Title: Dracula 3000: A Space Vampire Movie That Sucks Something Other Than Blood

Hi, I'm a possum, and I find garbage, and it's October, so I guess I gotta review a horror movie. You know, for Halloween or whatever. Uh.
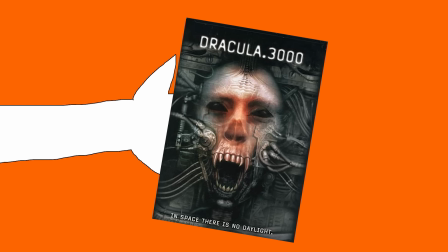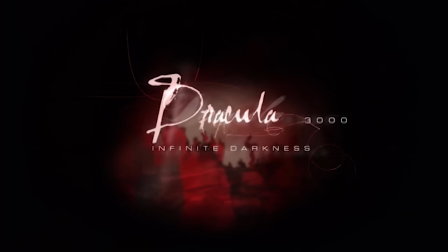How about this one? Today's garbage is Dracula 3000.
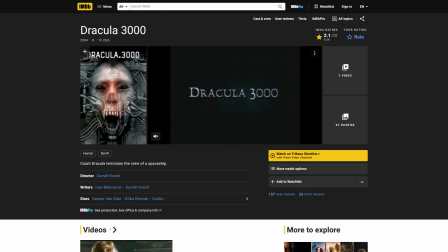It says Infinite Darkness under the title like it's supposed to be a subtitle, but the DVD box, the IMDb page, and Wikipedia all just call it Dracula 3000.
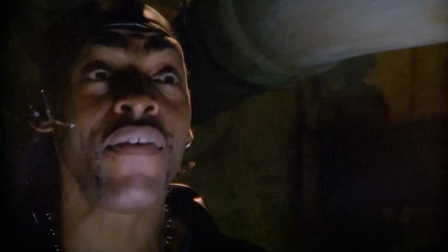I don't know. Anyway, Coolio's in it. You kids like Coolio, right? Well, he doesn't like you. I mean, I guess he doesn't like much of anything now since he's, you know, not alive anymore.
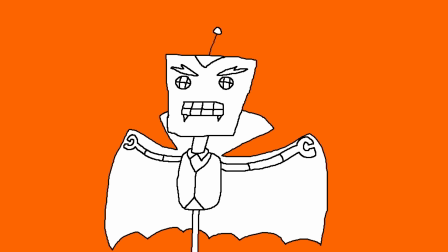Listen, I don't know what to say for the intro, so maybe we should just... Blah, blah, blah. Oh no, it's Dracula 3000. I want to suck your blood. Not my blood. I need to sell that for cigarettes. Blah, blah, blah.
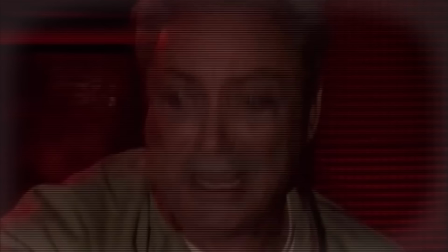Oh, he wasn't made well. The movie starts with a video recording of Udo Kier playing some kind of space captain,
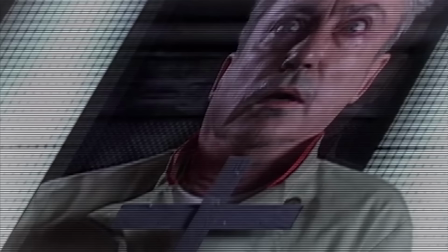waiting for his spaceship to self-destruct, but it doesn't work, so he screams.
All systems will be done.
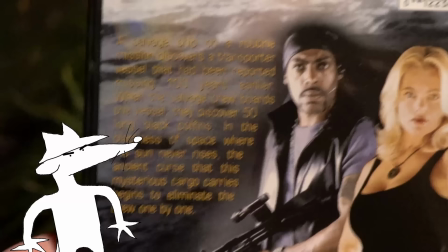After a title sequence we cut to 50 years later, wait 50 years, the back of the box says it was 100.
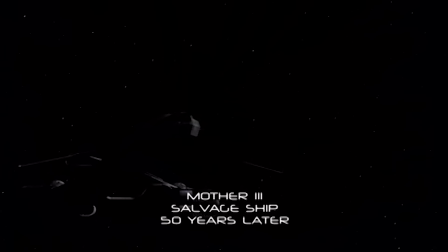Didn't whoever wrote this watch the movie? Anyway, we see a spaceship flying through space, and then we get a voiceover from the guy from Starship Troopers.
Fourteen days ago, I got a tip from a friend of the Confederation that a large cargo ship, the Demeter, that had been lost for years, had been spotted in the Carpathian system.
Carpathian system? F*** off. Okay, so this guy, Abraham Van Helsing, yes really, is the captain of a salvage ship called Mother 3, and they're on their way to claim the Demeter, the spaceship that Udo Kier failed to blow up.
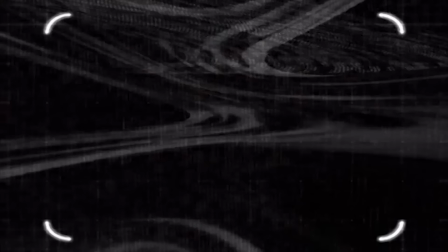We then get introduced to all the major characters the laziest way possible, by showing the profiles while a voiceover explains their roles and personalities.
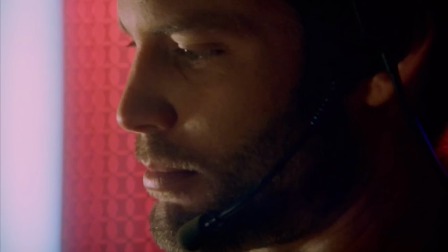This is Humvee. All brawn, zero brains.
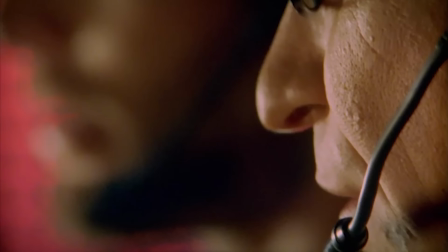Van Helsing and The Professor stare at an off-screen monitor which we never see because they didn't have the prop,
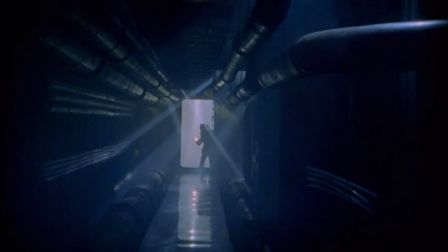in a scene that was shot entirely in extreme close-up because they didn't have a set either,
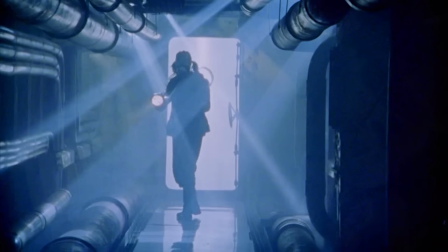while the navigator, Mina, wanders around the basement of a factory, which the movie wants us to believe is the interior of a spaceship.
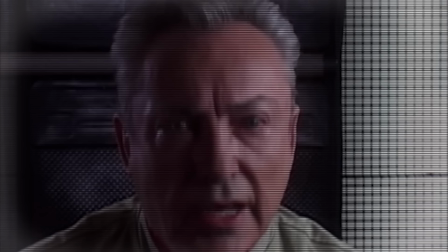We cut to a video log of Captain Guy talking about how they had engine problems and half the crew got sick with some mysterious disease.
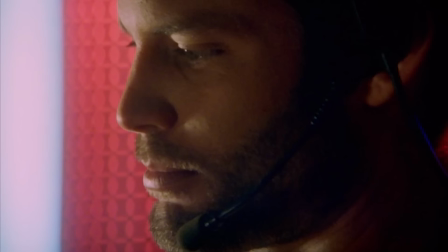I have implemented strict quarantine procedures.
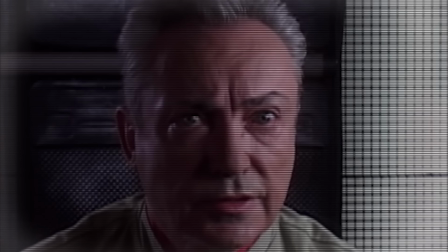No one found the log and it's not playing for any of these characters, so there's really no reason to be seeing it now within the logic of the movie.
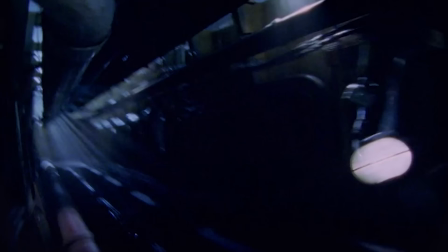It just kind of cuts to it for the sake of giving exposition to the audience. Mina hears something moving around, so she runs through the same corridors a few times until she gets grabbed.
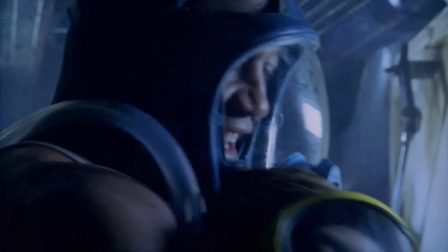But it turns out it's just her fellow crew member, Reginald Parker,
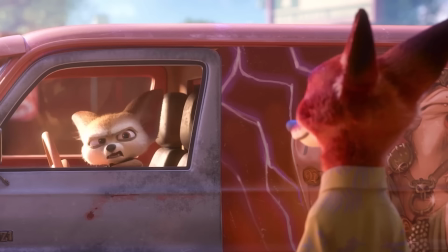also known as Humvee, played by Tiny Lister, who's also dead now. so he ain't going to be in Zootopia 2.
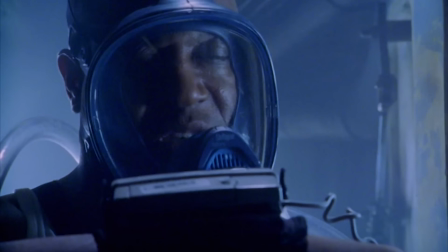Van Helsing tells Humvee over the radio to check the CO2 levels. It turns out the air is breathable, so they take the gas masks off,
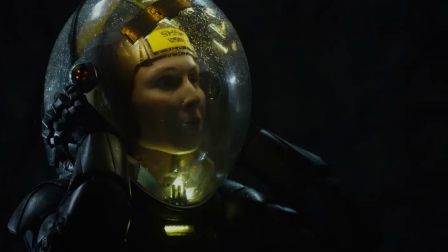because these trained astronauts went to the Prometheus School of Space Exploration, where they were taught to completely disregard the possibility of airborne pathogens.
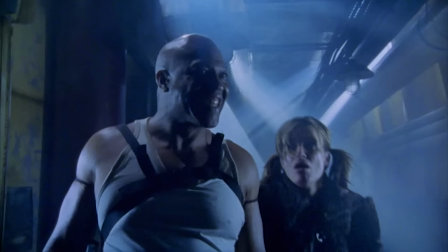Humvee starts choking, but it turns out it was just a prank, and there's no HR department in space, so Mina just kind of has to put up with it.
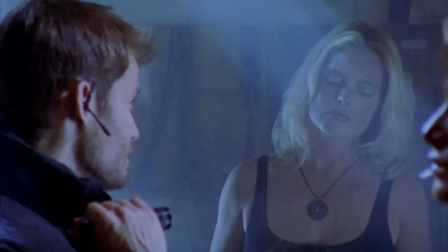Van Helsing, the professor, and this other lady come aboard.
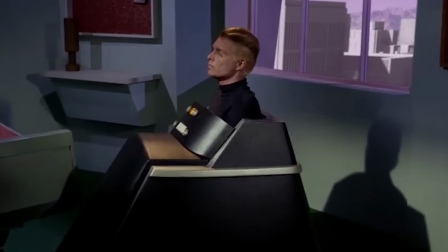The professor says he estimates the spaceship is about 50 years old, and it's revealed he's in a wheelchair, and not even one of those fancy motorized ones.
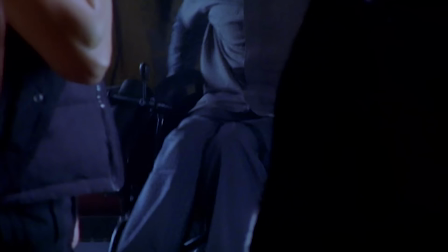Even in the year 3000, when interstellar travel is possible, they still can't fix a spine.
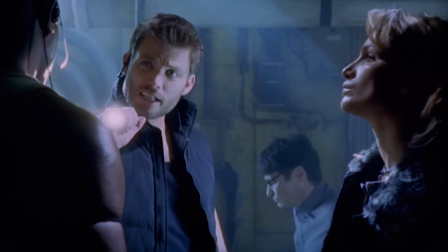They all decide to go look for the fusion room to see if they can get the spaceship to turn on. As they walk away, the movie does that cliche thing where a shadowy figure rushes past the camera while no one's looking just to scare the audience. But we later find out it doesn't make any sense because the monster hasn't been unleashed yet, so within the logic of the movie- oh, I pissed myself. Hold on.